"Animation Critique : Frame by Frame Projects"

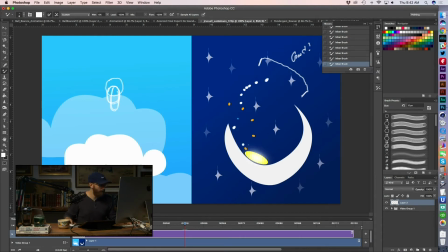moon shape here, which is cool, which is an ambitious kind of goal. And then I think the other thing is maybe this kind of gap. Like if you're gonna stretch its shape like this, should it be laying flatter on the surface?
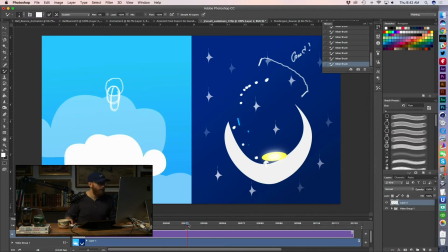It looks a little wonky. see i don't i don't begrudge a hold i think this frame is the problem i think this frame is the issue you might have been okay just to go from
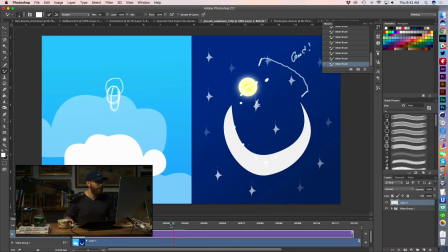here and then skip past this one but the problem with that frame is it's killing your arc right like why does it immediately why does it shift in on that frame and then kind of kick back out to what you had going and
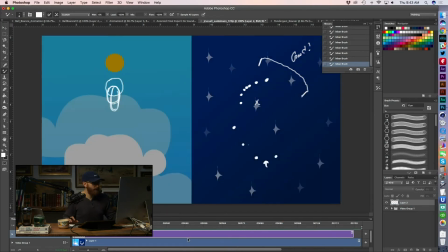it may have just been an issue of trying to wrestle with the keyframes. And it doesn't look terrible when you watch it back at natural speed.
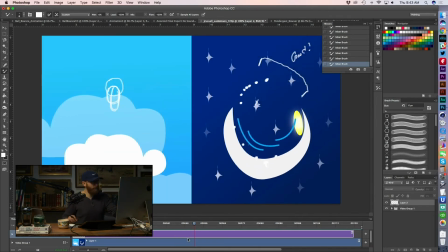I mean, you can tell it kind of gets stuck in midair on that first loop. But the timing is so quick. I think you do a pretty good job of masking it. But the more you look at it, the more you can tell there's something off about this part of the animation.
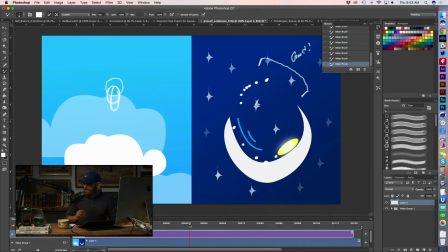And I think probably trying to clean up that arc, just, you know, it's not going to wobble in midair like that so kind of cleaning that up and then taking a look at the timing it feels like it gets a little frozen in midair and then again it goes from this this pose
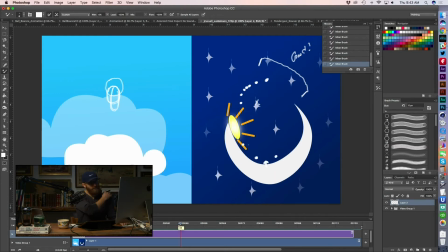all the way into its its squash and I wonder if maybe the solution is to kind of fix this pose and try to get something more on the line of your arc as well
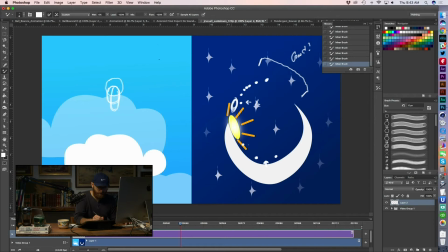as take a 50 percent between you know between full here and full stretch let's exaggerate that even more you know between a full stretch and then just a hundred percent pose trying to find
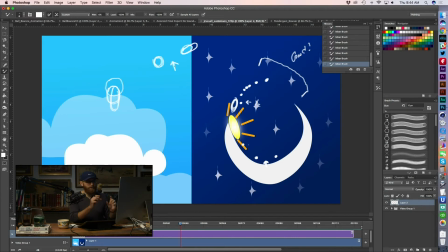like what is that intermediate pose can we ease them in slightly could we go you know could we go 50 percent of that much stretch pose to try to clean up a little bit of that a little bit of that extreme feeling where he's just you know he's his perfect pose and then without
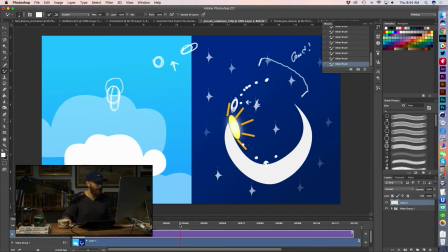without any real pickup and speed or anything like that it just immediately gets into that into that other pose but even again on the back end you kind of ease them out and that feels good and then kind of repeat that same thing again but
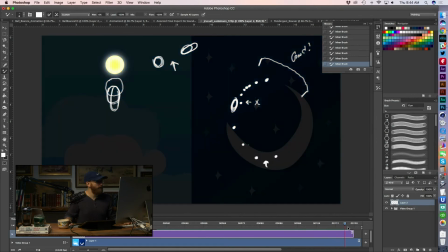I like the looping nature of it I like how you brought it back around to uh to loop there so I think that's cool
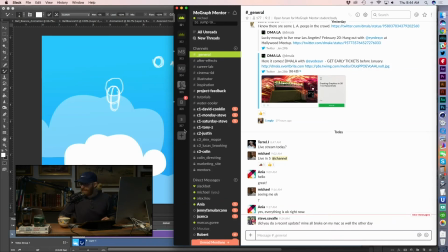all right how's everybody doing on the live stream you guys still with me guys and girls
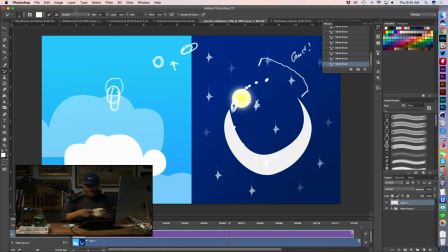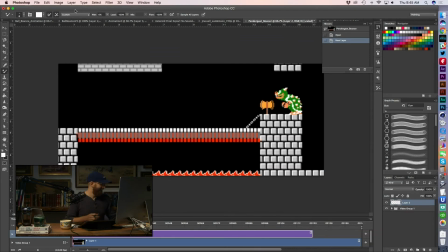all right who else do we got okay Catherine Pendergrass let me make sure I'm getting that right? Catherine Pendergast, Gass, excuse me. Okay, so Gold Star right off the bat, obviously, forgoing Mario, super badass.
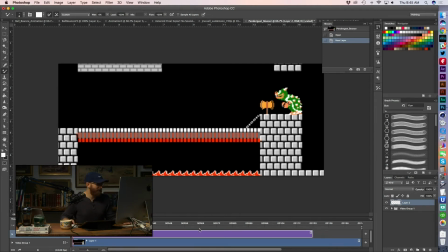You know, either you found some graphics online or you took the crazy amount of time it would take to recreate some of these.
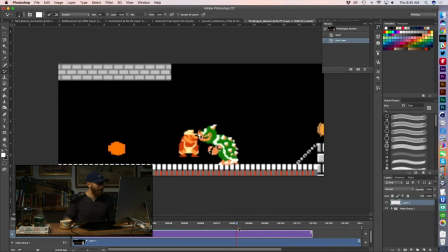I'm just going to go with you found some good images online.
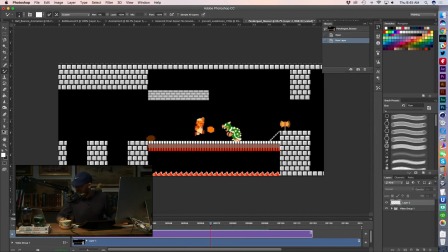Let me just go ahead and hit play here so everybody on the stream hopefully you can see this okay so the thing I'll the thing I'll focus in on and look at is just your bouncing fireballs
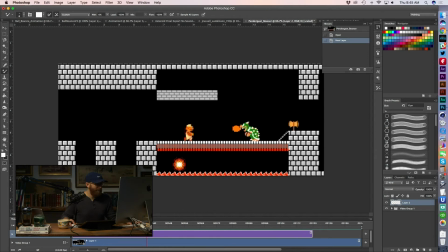here that Bowser is spitting out because those actually look those actually look pretty fucking good that looks really nice like the first time I saw these bounces
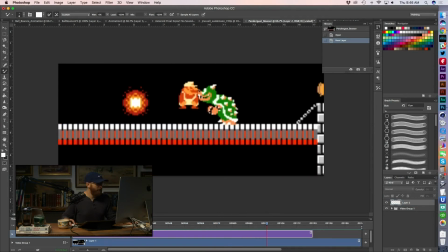thought that bounce feels pretty good like I think
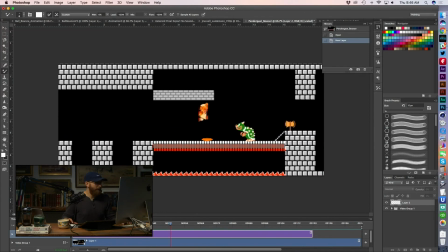it's cool you did it in the kind style.
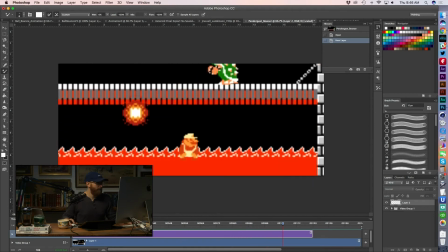Poor Mario. We're going to have to restart on this level here. And I won't go in and draw over this one. I think I'm definitely in broken record mode about spacing.
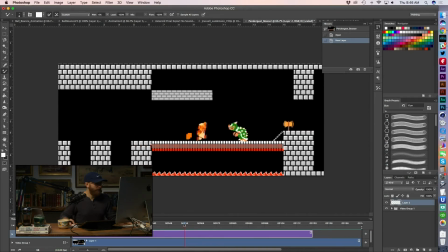But I think there's a really nice natural bouncy feel to these.
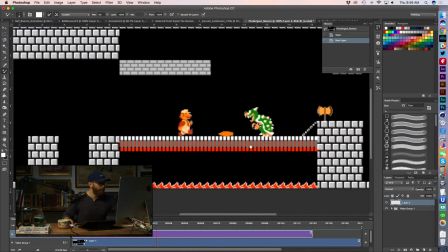And nope, I lied. I am going to do it. I am going to do a spacing chart.
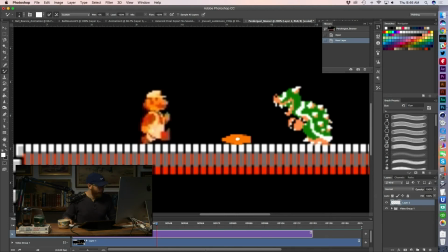I have to do it because the spacing here is exactly what I'm talking about in terms of good. So that one pops up pretty quick, and then we get a little bit slower at the top. So this is just like textbook bounce
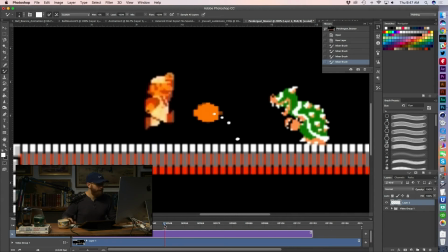here. And let's see how we did on our arcs the arcs look pretty the arcs look pretty solid to my eye just watching it
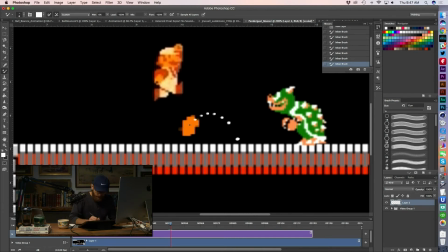play through I think you did a really fun approach with see look at that doesn't slow down towards the ground right it doesn't slow down at all see this is kind of textbook spacing to get
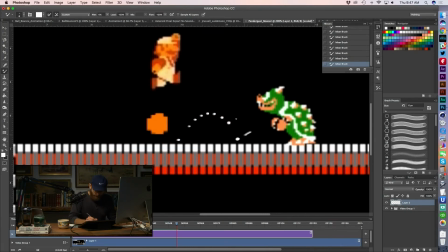a playful bounce right is it's really the action is right here this is the action right it's from here it's from here to here so we see large spacing fast closer spacing slow then
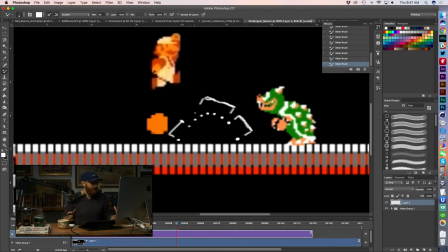back to this faster spacing that's the action that is that's the contrast that i'm talking about
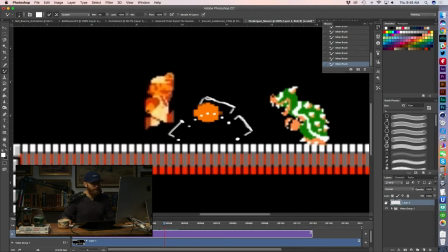and I think it you know if I just pull this layer down I think that totally comes across
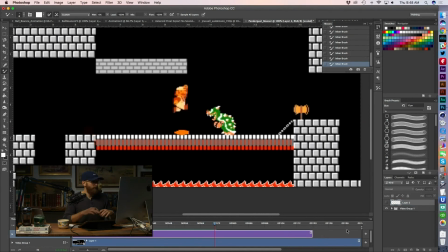when you watch the bounces they have that feel they
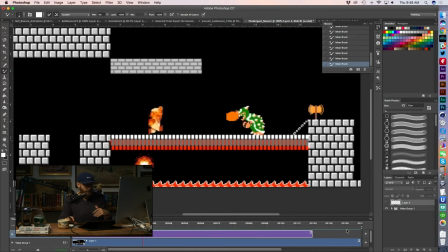really have that feel like they're not easing into the ground it doesn't feel floaty it
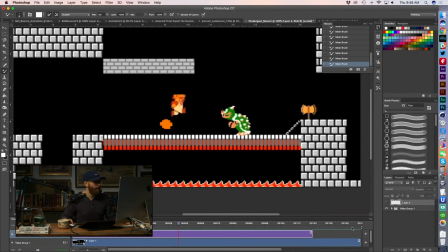really feels like it's contacting that surface you can kind of feel that weight and so that's it I mean thank you Catherine for
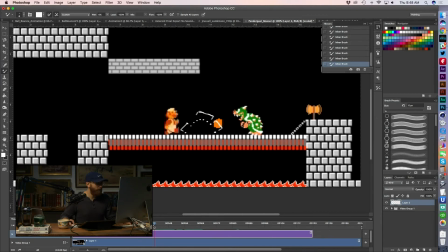giving us that kind of textbook example of not letting it ease into the ground.
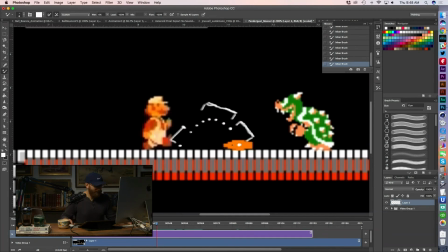It hits that ground. Cool looking squash pose. Even on the pixelated style, I think you did a great job of keeping it the art direction kind of in line.
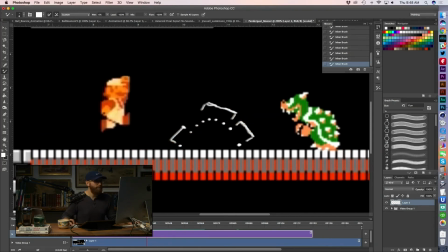Up to the top. Squash. Down. You got Bowser's mouth going open and closed.
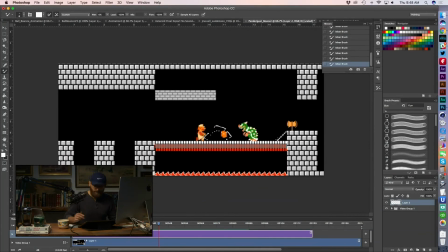That's awesome. So yes. Good job.
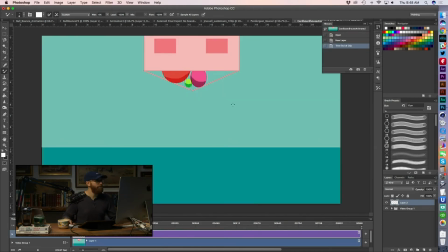Gold star. White Star, there we go. All right, who do we got here?
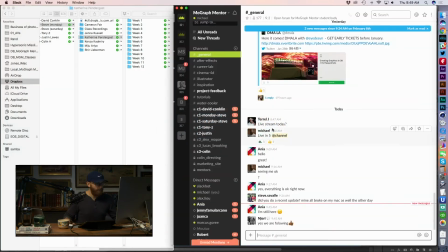Cardboard House. Let me see. Yes, we're following. Good stuff.
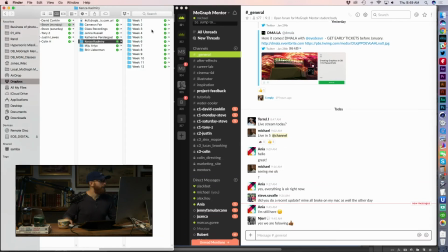Good stuff. Thank you. I want to say last but not least is Kenza. Was it the Ninja Bounce? Nope. It's doing the cardboard box. I think it's Miju. Yes, it is.
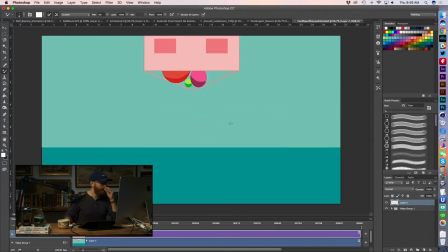So Miju, let's go ahead and take a look at your animation. here. All right, so the cardboard box opens, kind of falls out. This isn't playing back at real time. Let's see if we can get it to go proper 30.
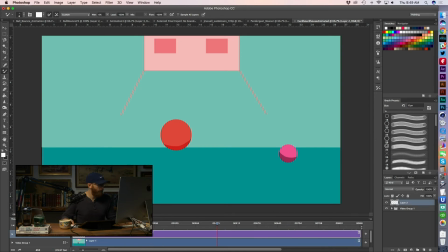And then that's it. So then the animation just holds. That's kind of dead space there. So it's really this portion here. let's kind of zoom in okay so the box opens so that is uh let me go into broken record mode here
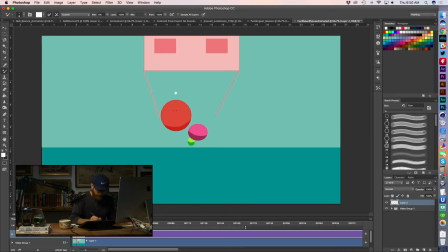right so we go here okay nice we're picking up speed we're picking up speed